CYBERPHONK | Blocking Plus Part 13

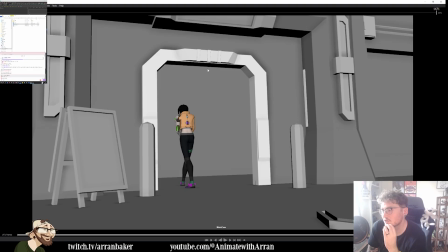4:53 Nice. So yeah, that's what we've got to.
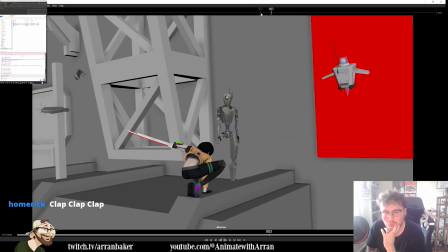4:56 So the part that we did last stream was just try and scrub to where we were.
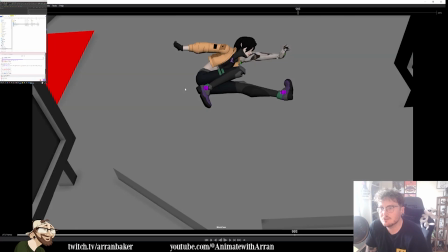5:04 Let me put the music back on. So we got to the point we'd done the slides, so it was around here.
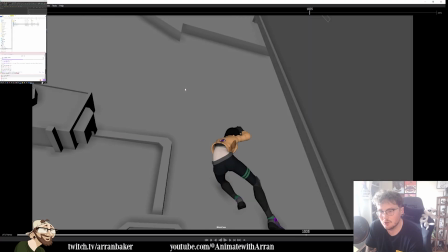5:12 So we did this push off, turn around, landing,
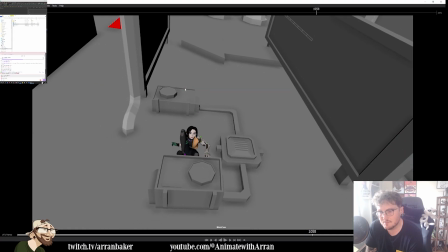5:17 and then we did a slight anticipation into the push off,
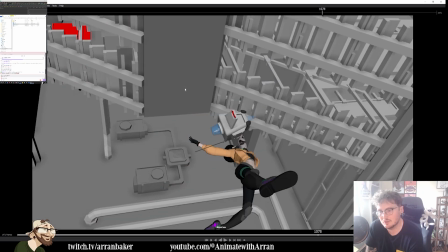5:22 grab the robot, drop down, swing through, and then into this hang time.
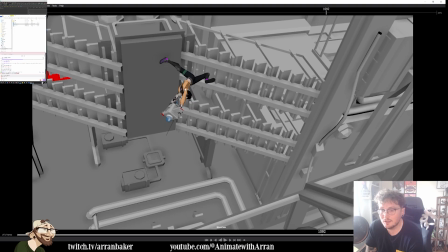5:28 And then today, the intention will be to do the extra drop, swing up,
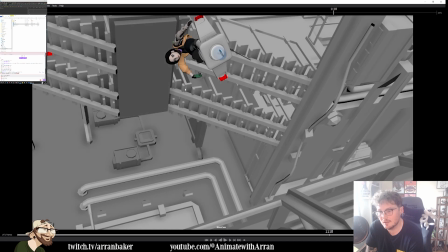5:37 hang, and then crash down through here.
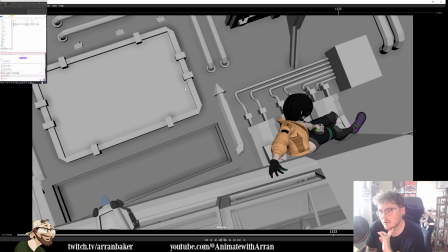5:43 So I might see how what if I maybe I'll finish at like this pose here.
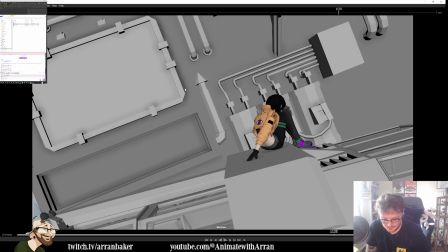5:50 We'll see how we get on. I can probably say roughly how many frames that is.
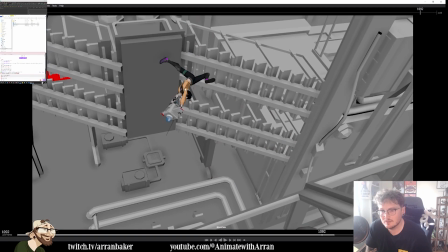5:55 Let's have a look. Because this is quite a fast section, but there's a lot of different like choices that I need to make through this.
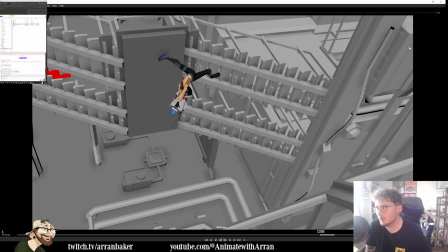6:04 So it's around 48 frames. So it's about 20 less than what we did last stream. However, what we're doing inside of those is a lot more complex. So yeah, it's going to be a bit more of a technical one, but this is one of the like larger technical hurdles animation wise that we still need to address.
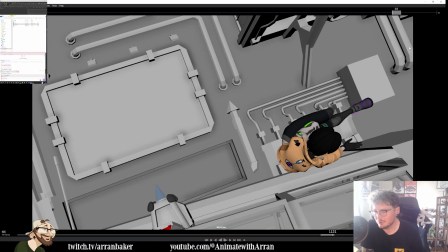6:22 But it is quick. So like it's quick in terms of frame length.
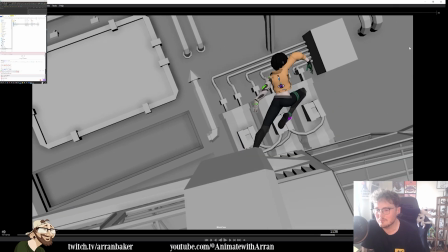6:27 So hopefully it kind of balances itself out, but you'll see me probably doing a lot of problem solving with this one.
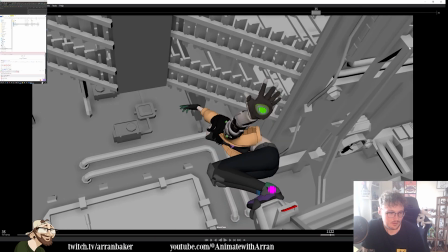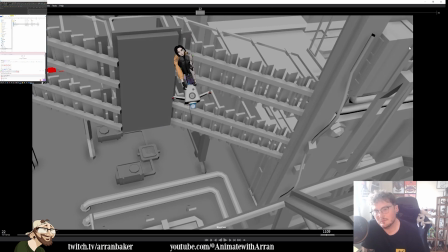6:39 So yeah, as we're coming through here, this is the part that's going to be interesting,
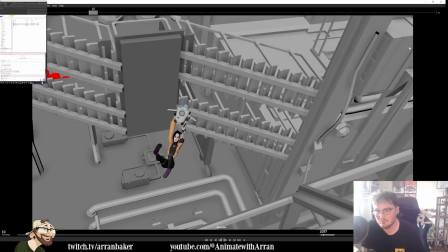6:44 and I believe I was collaborating with Mark Spokes when I was blocking this part out, because I was trying to figure out the logic.
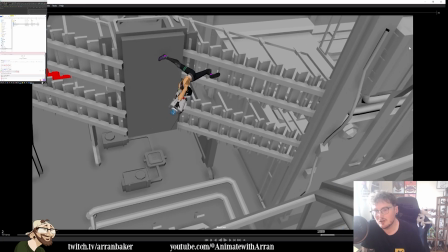6:53 Yeah, I can see where I'm going with it. So we have the robot coming down, and then she overtakes it.
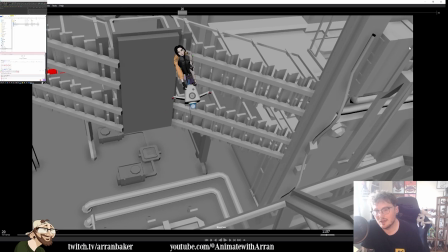7:02 She swings up, and then we're bringing the robot to our feet.
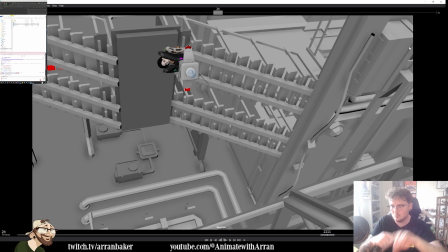7:07 So there's like a double swing in here, which would be really fun. So it's like a 1, 2, 3 kind of feeling to like the revolving of the flip.
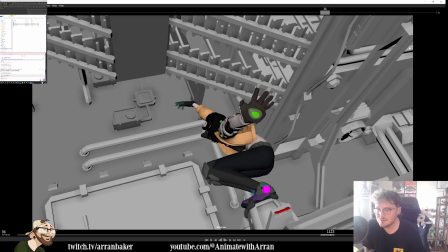7:16 So it may be a case that some of that will need to be on ones to make that read, but I feel like we'll be in a pretty good spot.
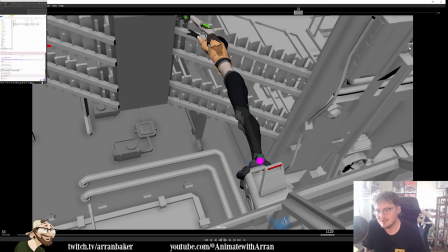7:23 And then as we're coming down here,
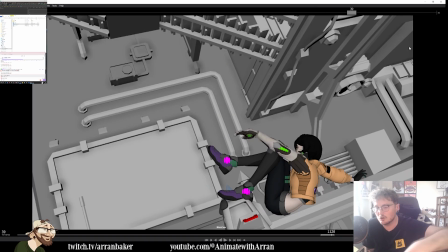7:26 it would be nice to actually get some feeling of the robot like crumpling up and like parts falling off of him. I don't know what flexibility I have with the rig in order to do that, but I'll see what I can do. Hopefully, if not, I might be able to swap out to a geometry version of the rig over a frame,
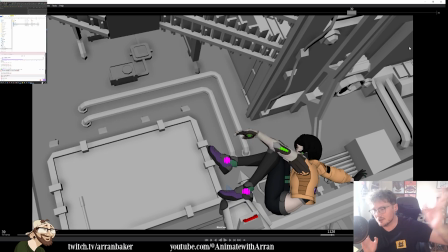7:44 and then that will allow me to like animate the geometry to crumple up and do lots of crazy stuff. And then later we'll add 2D effects, etc., etc., to really just like sell the idea of her breaking the robot.
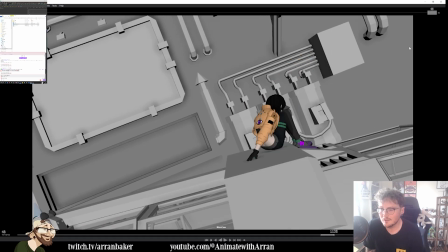7:56 And then the idea also in here,
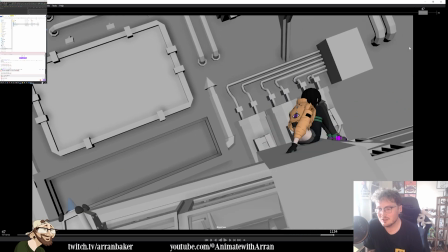7:59 just so I'm just selling you all my intention. As we're coming through this part here as well, you can see she's pushing off this shuttle.
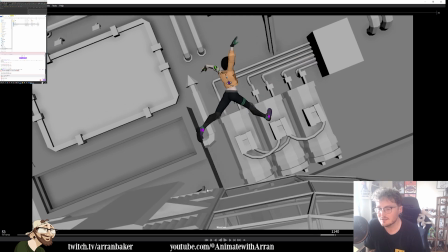8:06 I want to make it very clear that this shuttle is not part of the environment.
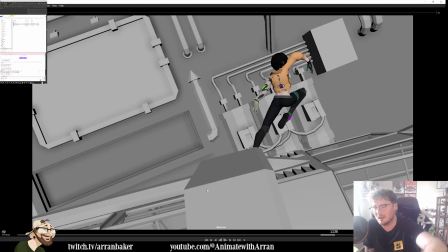8:13 So what I may do at one point is maybe get a little bit of blur in the back when we comp it.
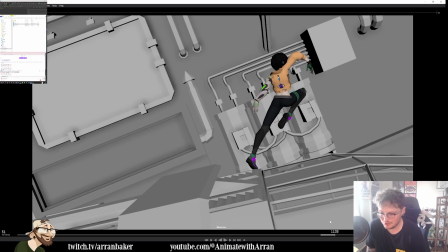8:17 But I do want to have some like background characters, some like crowd characters inside of this ship, like looking up, being like, "Oh, what's happening?"
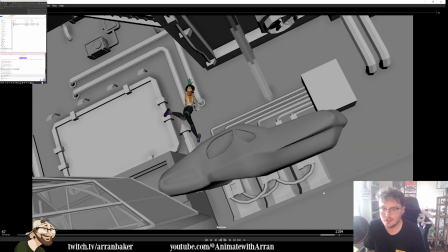8:26 Essentially, as we come through, because then same here, you may see them like looking out the window,
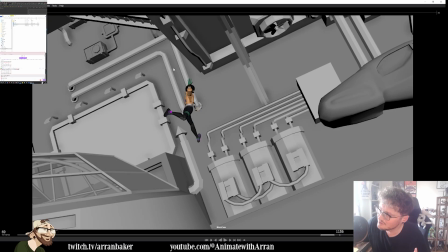8:33 just like peering up against the wall, the window wall kind of thing.
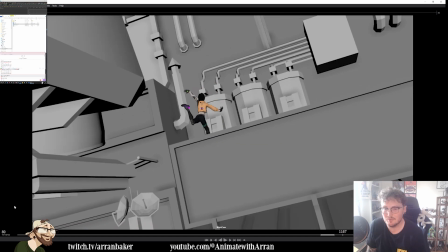8:37 And then you'll see here, like we still see a bit more of the foreground of the ship as we come through.
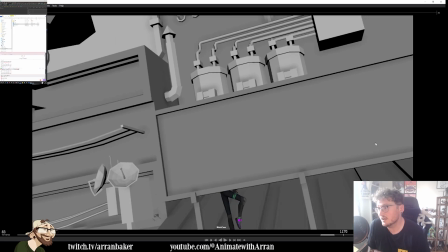8:43 So yeah, there are a few things to doing there. Like crowd is something that I intend to do after we've done her. And then yeah, we'll essentially carry on from there. So that's the part I want to do today though.
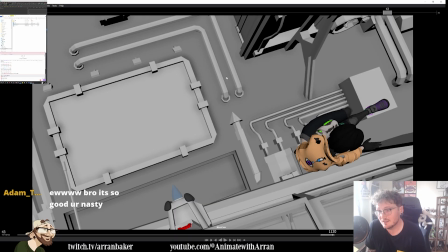8:56 But yeah, I appreciate all of the support, and as always, if you have any questions during the process, you know you can always reach out to me. So yeah, I'm just gonna start cracking on. But yeah, it's gonna be a fun part of the process, getting all the backgrounds painted and everything as well.
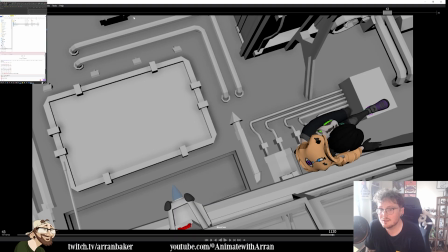9:16 This isn't final background either, so a lot of what we're seeing here is actually going to be quite different to the final product.
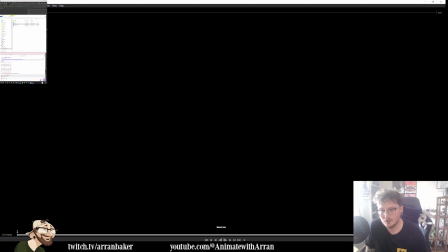9:24 The general tone will be similar, but the compositions will change. So for instance, at the beginning here, it looks like there's this large wall behind us,
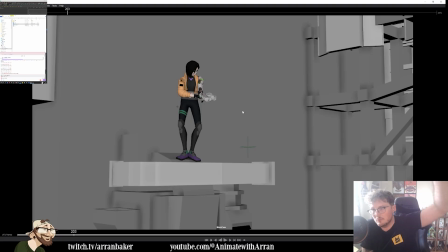9:33 but I actually want it to feel like we're at the very top of a building, almost like on the scaffolding of the top of a building. And then as we descend, it starts going from like more higher class,
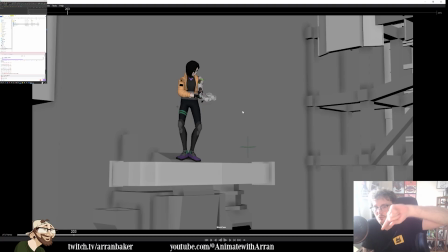9:47 like the higher class being on the top, and it gradually goes more into like the streets the lower we go.
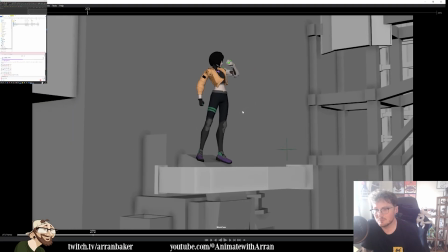9:54 So at the top here, as she starts to descend, I want some of this stuff to feel more like upper class and corporate.
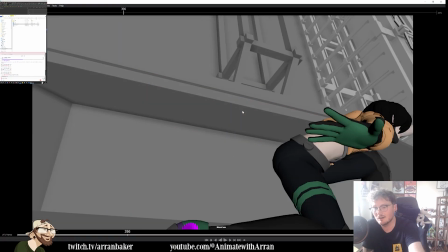10:02 as she comes through here, she slides down this glass, and inside this building, I want this to look really fancy on the inside.
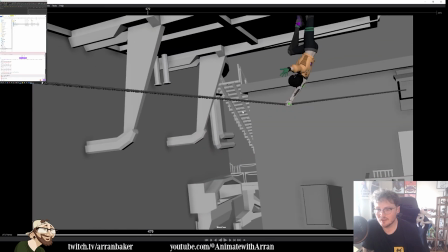10:09 But then by a time, and so all of this is going to be like a market that she's going across.
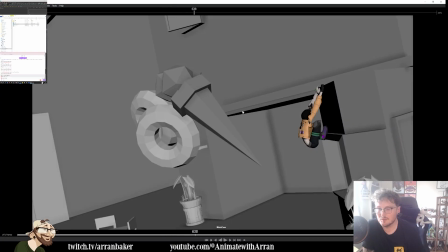10:16 Through all of here, so this might be a shop or something like that.
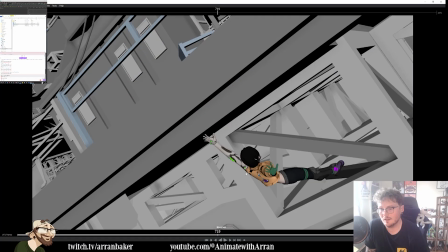10:21 That she's coming past, and then here, as we go under, this goes now into like the industrial part.
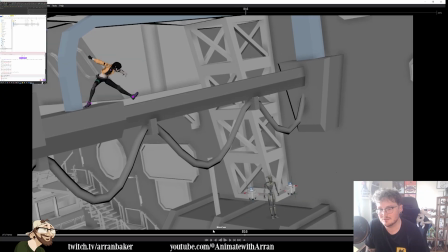10:29 So this is where all the piping and the steam and all of the like sewage and everything goes.
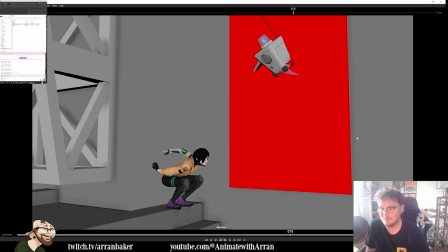10:34 And then maybe a couple of windows coming out from like different apartments.
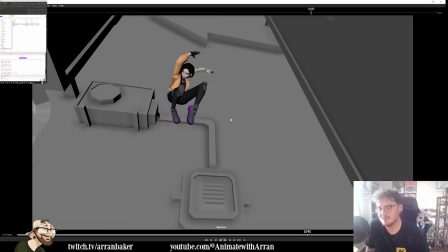10:39 And then now we're going down into like the neon signs through here, and now this is where we start to enter the streets.
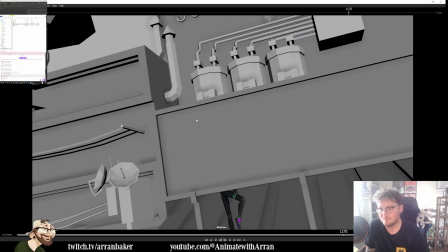10:48 So we're coming down. This is where like the majority of people live.
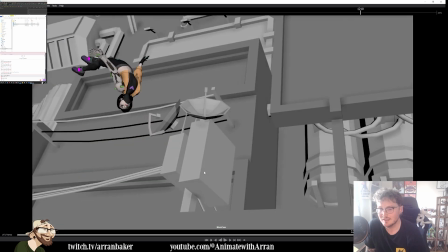10:53 So this is where all the hustle and bustle is. And then we're going through this restaurant.
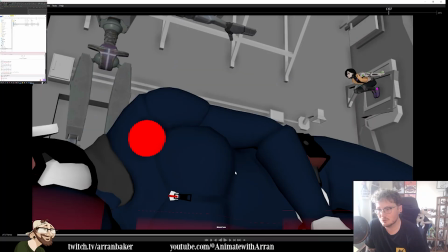10:58 And then as we drop down here, now we're truly in the streets where this is going to feel really gritty.
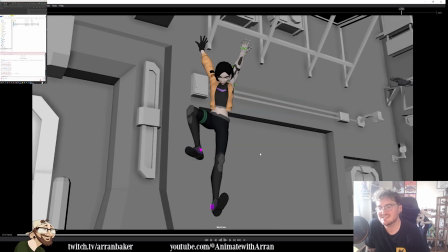11:03 And something like you might see. It's essentially a similar concept to what you might see in something like Arcane, right?
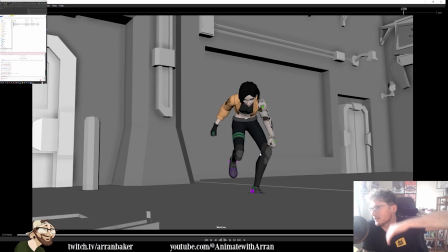11:10 So you've got Piltover, and then you have... can't remember what the bottom's called. Oh, what do they call it? I can't remember now. Is it Dawn? Something like that? Or am I just making that up? I can't remember what they're called. But it's a similar concept, right?
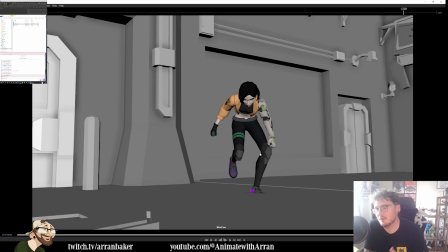11:27 And you see this quite a lot. This isn't just an Arcane. This is a reoccurring theme where, like, you have the same in, like, Hunger Games, right? Where you have, like, the people up top who are in, like, the pristine skyscrapers, and you go down into the streets the lower you go. So, yeah, that's what I want to sell with the different environmental stuff.
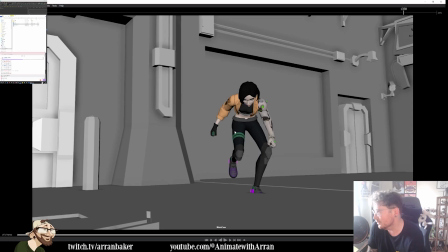11:45 So, yeah, there is a lot of work to do, but I am making this full-on piece.
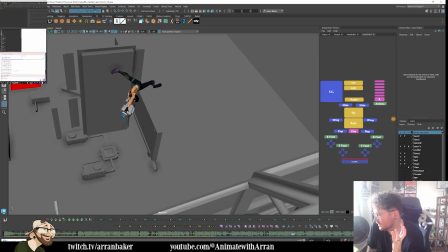11:52 So I've also, just so you guys know, there was a comment last stream regarding how to create, like, are there any commands in the stream about information about the project? And so I have made those in the meantime, since there was a request to.
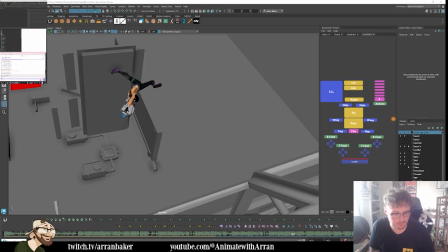12:10 So if you were to put in !CYBERPHONK in the chat, it's going to hopefully show a bit of information. There you go.
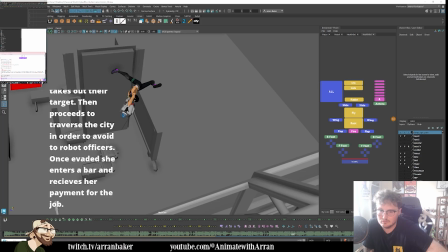12:26 Shows a little bit of information about the project itself. Just a brief description. And then I've got things like the rigs. If you put !rigs, it's got all the credits for the different assets I'm using. There's also one for modeling too. If I do that.
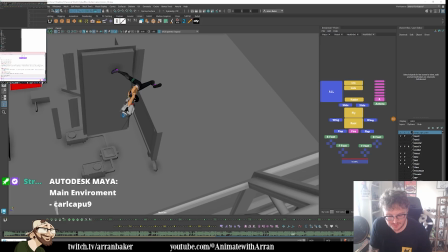12:50 And then last but not least, since this has come up a few times too, there's one for software.